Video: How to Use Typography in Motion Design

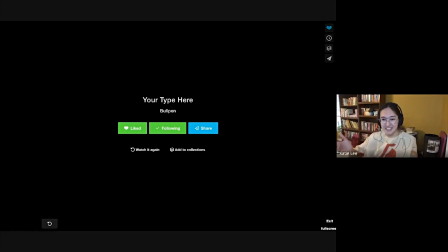35:03 So like after some explanation, you get to see it in action. I hope you feel like you like kind of know what they're talking about. And as you can see, there are like so many things you can do.
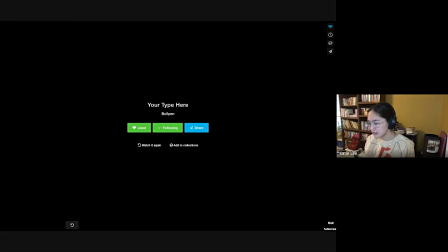35:19 I feel like I just wanted to kind of play through a few videos and discuss what I like about, like, you know, you just get to see it in action when you take a step back and you start to look at videos and you think like, why does this type feel like it's working?
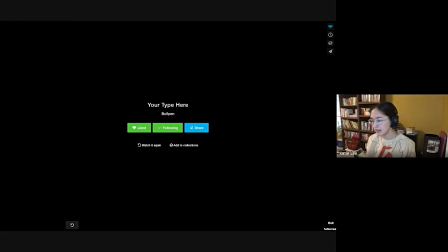35:38 You know, I think that this is a really heavy type that contrasts with like a lot of the line work going on, but a lot of it is like shape, like we're not using a lot of line work. So it feels good that it's so thick.
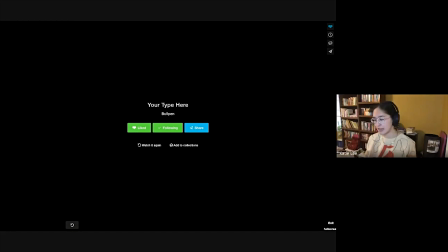35:54 It almost feels like it's matching like the same, you know, dimensions of the characters. And it has a little bit of serif. And so you feel like it's a little bit more scholarly, a little bit more like you're reading a book. I think this one is a really good,
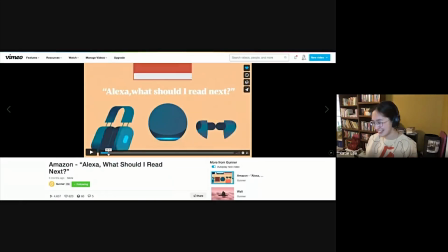36:17 I talked through that and I didn't share what I was looking at. Oh my goodness. I won't make that mistake again.
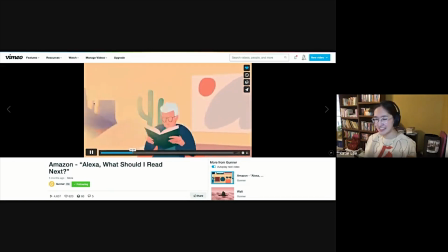36:23 I was talking about this video. That I think that this type fits really well into this video because it's pretty thick.
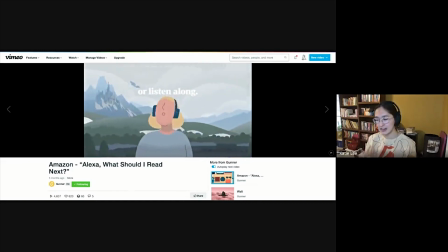36:31 It feels like it is like an asset or a shape that is in the video.
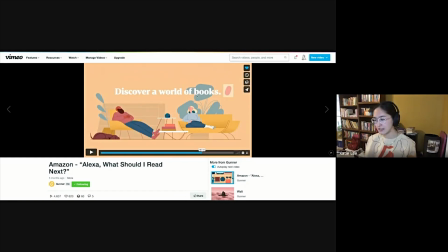36:36 It has a little bit of that serif to create that like scholarly reading, but it's thick enough to feel like an Amazon ad. Like I think, and it contrasts really well with wherever they do use these strokes. So I think that it's a really good choice of font.
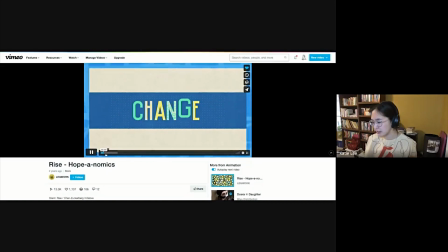36:57 In this video, you know, they're playing a lot with the different types of fonts that you have.
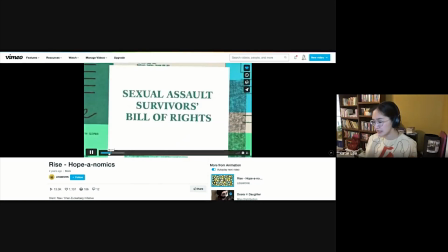37:04 It feels really organic in some places and then really official in other places.
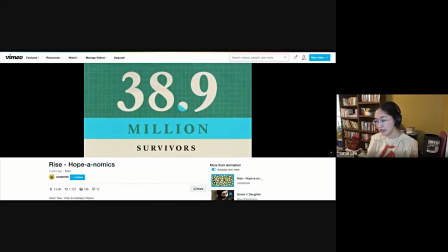37:10 But like you can see, they've really thought about it as a design shape.
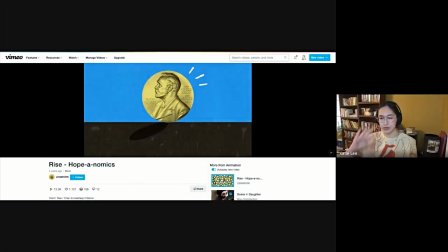37:16 You see how they're using it, you know, in those specific elements with the other assets.
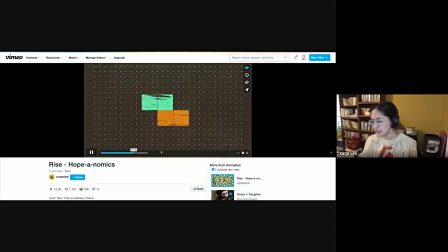37:22 And it feels chosen and like one
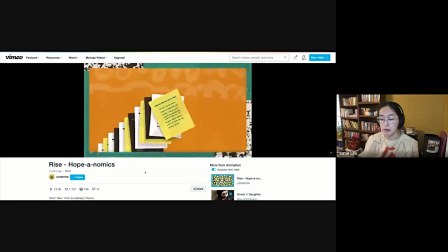37:27 whenever it's brought up through the motion, which I'm not talking about today.
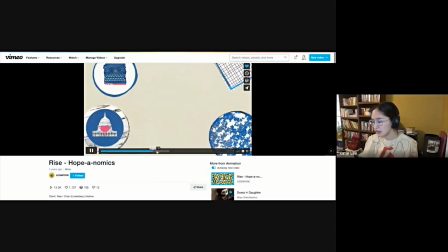37:33 But like they've considered all the spots that it is, how it feels in the scene.
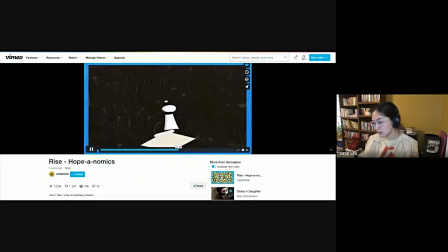37:40 And I think they've also done this by incorporating the same texture on top of the type.
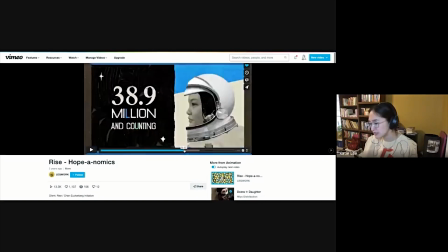37:49 They're using the same colors, all of these things, but you can see that they're creating these blocks of type.
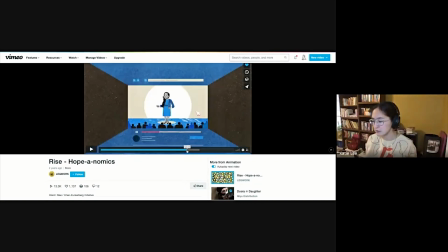37:57 They're using them as like almost bands, as blocks. And that always helps.
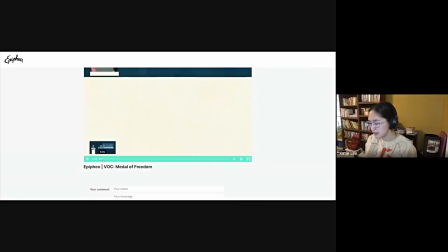38:07 Here's an example from Epipheo that I think is a really wonderful example of
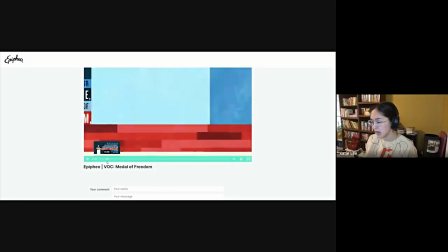38:15 type as blocks, as layouts within the text.
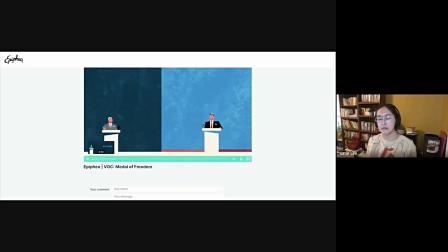38:20 And that's kind of like for us to decide when we're making the video, how much, like how important is type?
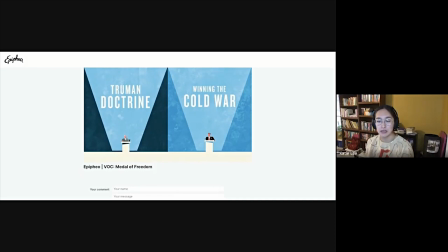38:27 Is type going to be like, are we going to be using it in almost every scene?
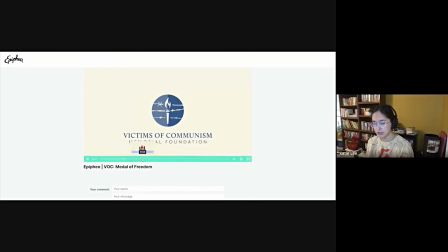38:33 Then we'll want to make sure that we are kind of creating like something like this or considering how we're going to put it in the video.
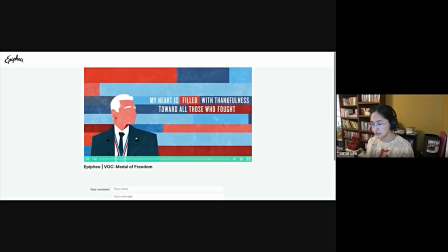38:43 I also like how they used color to kind of emphasize certain words.
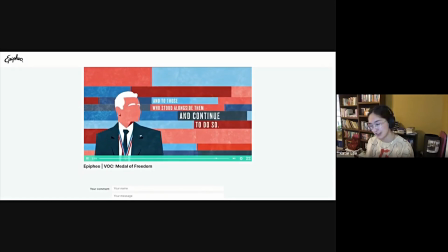38:51 They're not changing the color of the text. They're changing the color that the text is on.
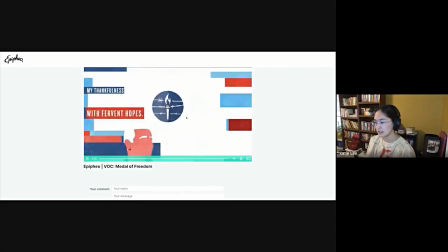38:58 So I think that's pretty cool how they've split and considered those things.
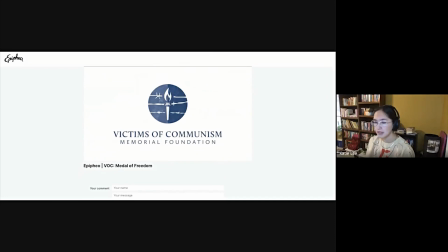39:07 And then